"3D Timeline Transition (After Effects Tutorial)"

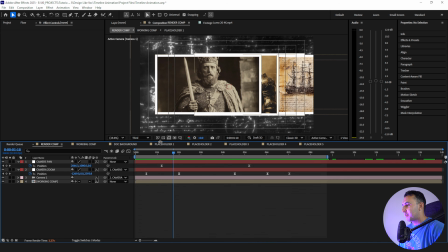(16:35)
So that is what we're gonna do next. So what we're gonna do is start with placeholder 1. I'm going to add a tritone effect here.
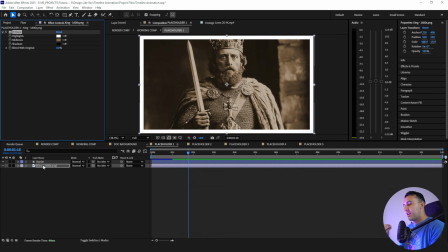(16:42)
And what really the goal of this is gonna be is to kind of create a contrast between what we have versus what we're showing. So I'm going to add a curves effect. Let's brighten this up a little bit. Looks good.
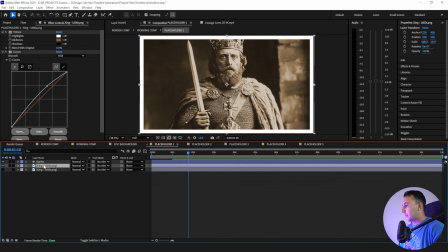(16:54)
Now what I want to do is duplicate our king. I'll just hide this one, and I'm going to call this king black and white. And then what I'm going to do is remove the tritone, and I'm going to add a black and white effect just like that.
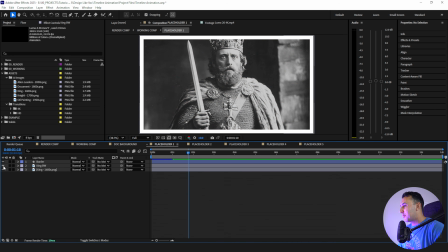(17:06)
All right, so now what we're going to do to transition from this tritone image to this black and white image is using a transition I built in my LumaMap pack. So I will link that in the description below. I have 40 different files, 20 4K transitions, 20 HD.
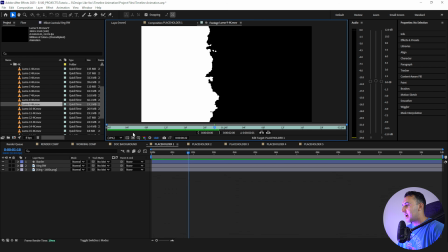(17:20)
And if I just click on like a random one here, like Luma 9, this one's like a paper look.
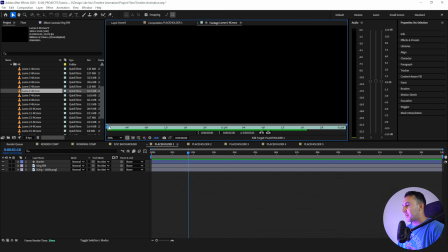(17:25)
Luma 6, this one is more of like a kind of 8-bit video game look. I have some that are like traditional ink bleeds, like Luma 1. There's tons of different looks that you can get from this, which is why I love it so much.
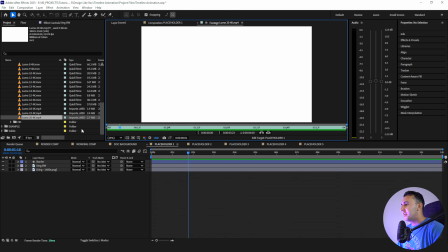(17:39)
But we're actually gonna be using Luma 20 today, which is this fun look here. You see it just kind of goes down almost like a sword.
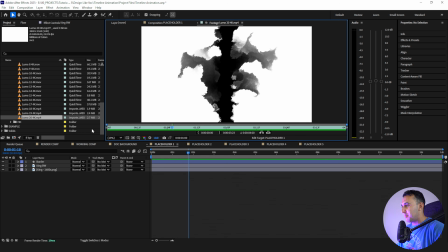(17:44)
It just like it kind of stabs through the middle and then just bleeds on and stops.
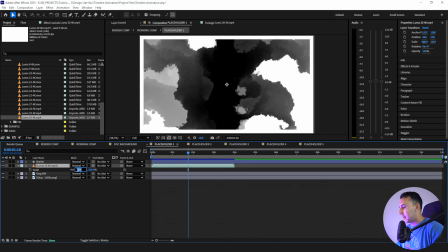(17:48)
And what I'm gonna do is bring this in here, and then I'm going to shrink it down because it is a 4K size asset, so we have a lot of flexibility.
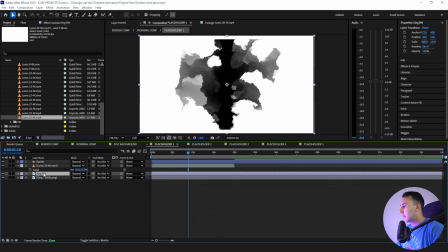(17:56)
So all I'm gonna do is mat the king black and white layer to the Luma mat,
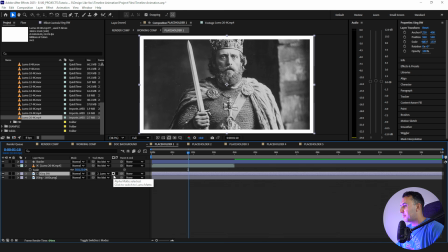(18:00)
and I wanna make sure we change this from alpha matte to Luma, and then we wanna invert it.
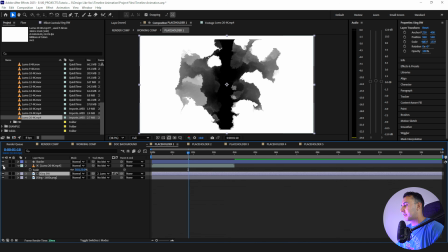(18:05)
We wanna show the black from this actual transition layer here.
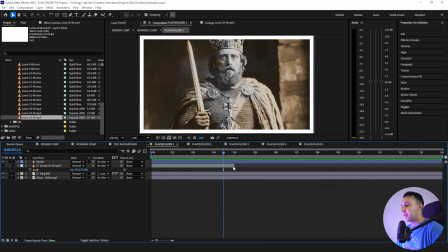(18:09)
All right, so after this transition's in here, what we need to make sure we do is we extend the length of this layer, but the layer is only 4 seconds long, so it drops off.
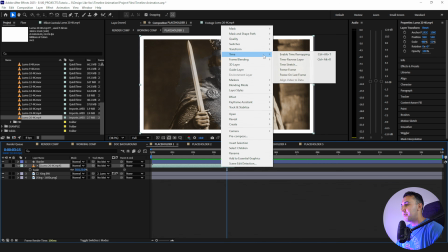(18:17)
In order to fix that, we're gonna right click, go to time, freeze on last frame, so everything stays.
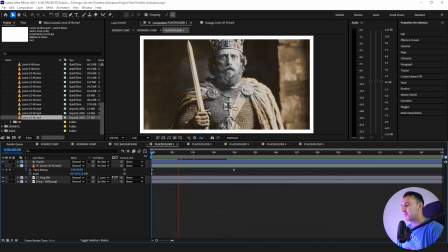(18:22)
And here's what we have. Now this looks okay, but it could look a lot better. And in fact, in the example, it did look a lot cleaner. So we're gonna add just a little bit more flash to this. As you saw, there was a lot more white. And so in order to do that, we have a simple little trick we're gonna do to make that happen.
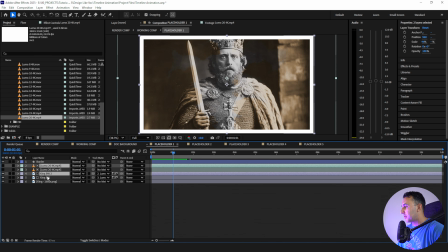(18:39)
I'm going to highlight both these layers here. I'm gonna duplicate them. I'm gonna bring them down below.
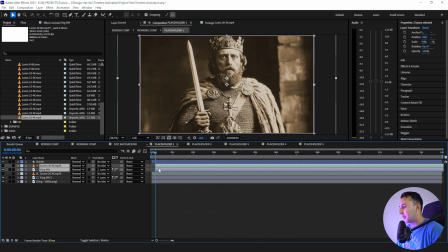(18:44)
And I'm going to bring our top layers here about 4 frames in. Rather than have the same image and animate on twice, I'm gonna add a fill effect.
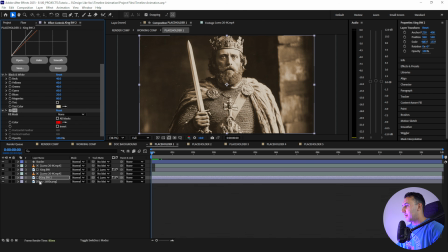(18:52)
Right?
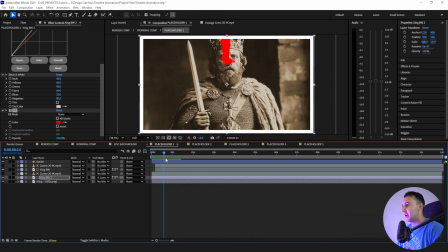(18:53)
And as this animates on, you're gonna see it's gonna start to look a little bit red, and then the image is gonna animate on, which is really cool looking, but we don't want red for this.
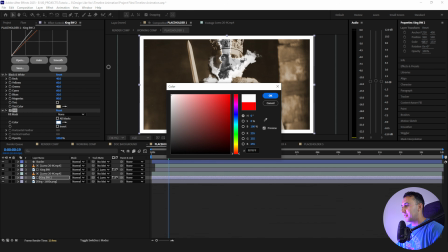(19:02)
It's just the default color for this effect. We're gonna actually make this white. So now we have like this cool, like aged photo looking thing.
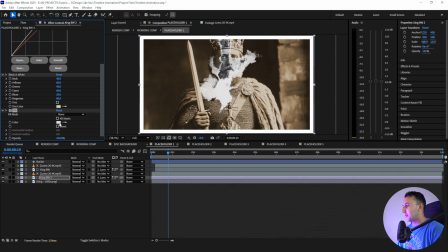(19:08)
And if we want, we could even make it like an off-white, it's really up to you. I like keeping it at white, but you can have all the flexibility you want here.
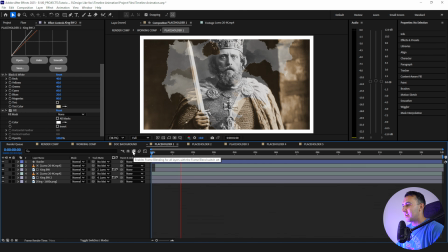(19:16)
And now it comes on and it looks so nice like that. And then just to differentiate this just a little bit more, what I'm gonna do is go to layer, new, null.
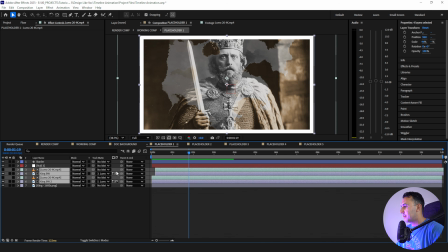(19:27)
I'll bring this down here. I'm actually gonna parent all of these layers to this null object, and I'm just gonna scale it just a little bit.
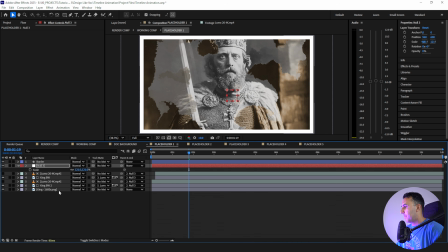(19:36)
And then I'm going to bring it down. And then with our king layer here, I'm just gonna brighten this up just a little bit more.
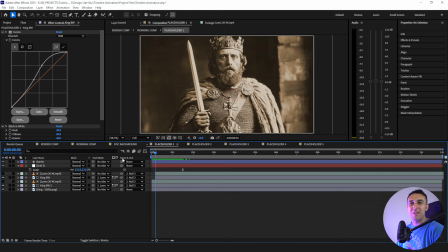(19:44)
Maybe add just a little bit more contrast back. So with all that being said, let's take a look at what we got so far.
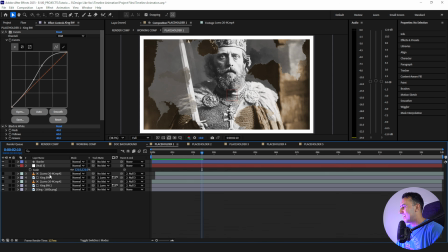(19:50)
Oh, this is looking so good. And the other cool thing I could do with this is, because this is a 4K size asset with these lumen mats here, I can increase the size of them.
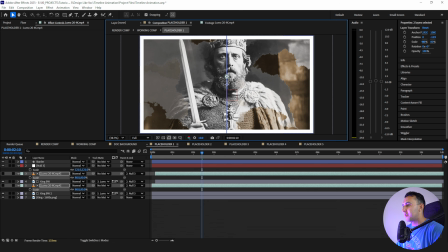(20:00)
I could even move them around a little bit more too if I want, just to have a little bit more visibility. And I kind of like how the original is still showing. It just adds a little bit more visual interest in my opinion.
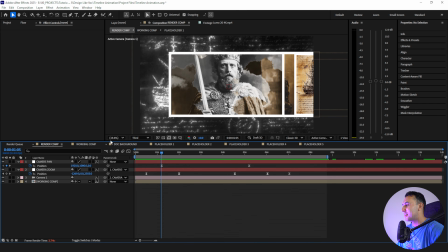(20:11)
Oh, this is looking so good so far. All right, cool. I want to apply the same Luma transition to these other placeholders that we have here.
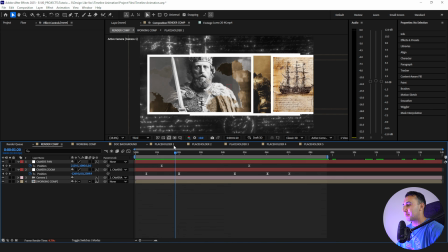(20:19)
But I want to make sure that this transition is applied when we start seeing these other assets, right?
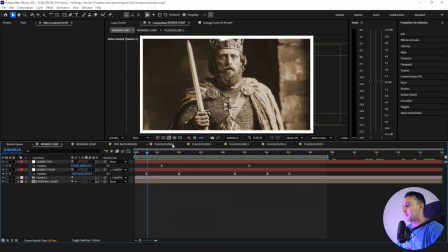(20:24)
So I don't want to apply the transition right at the start for placeholder 2, because we don't see placeholder 2 here yet.
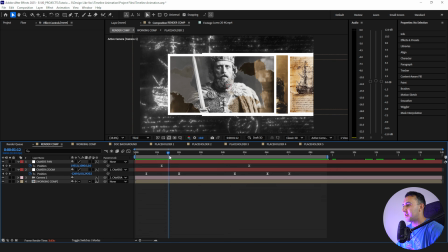(20:30)
So I need to go down our render timeline a little bit. Okay, I see it like right around here.
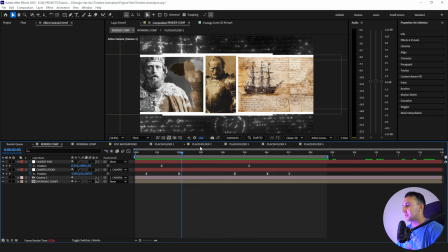(20:35)
And maybe I want to see it hit like right there. Like that would be kind of perfect, right? So all I'm going to do is I'll go back to placeholder 1.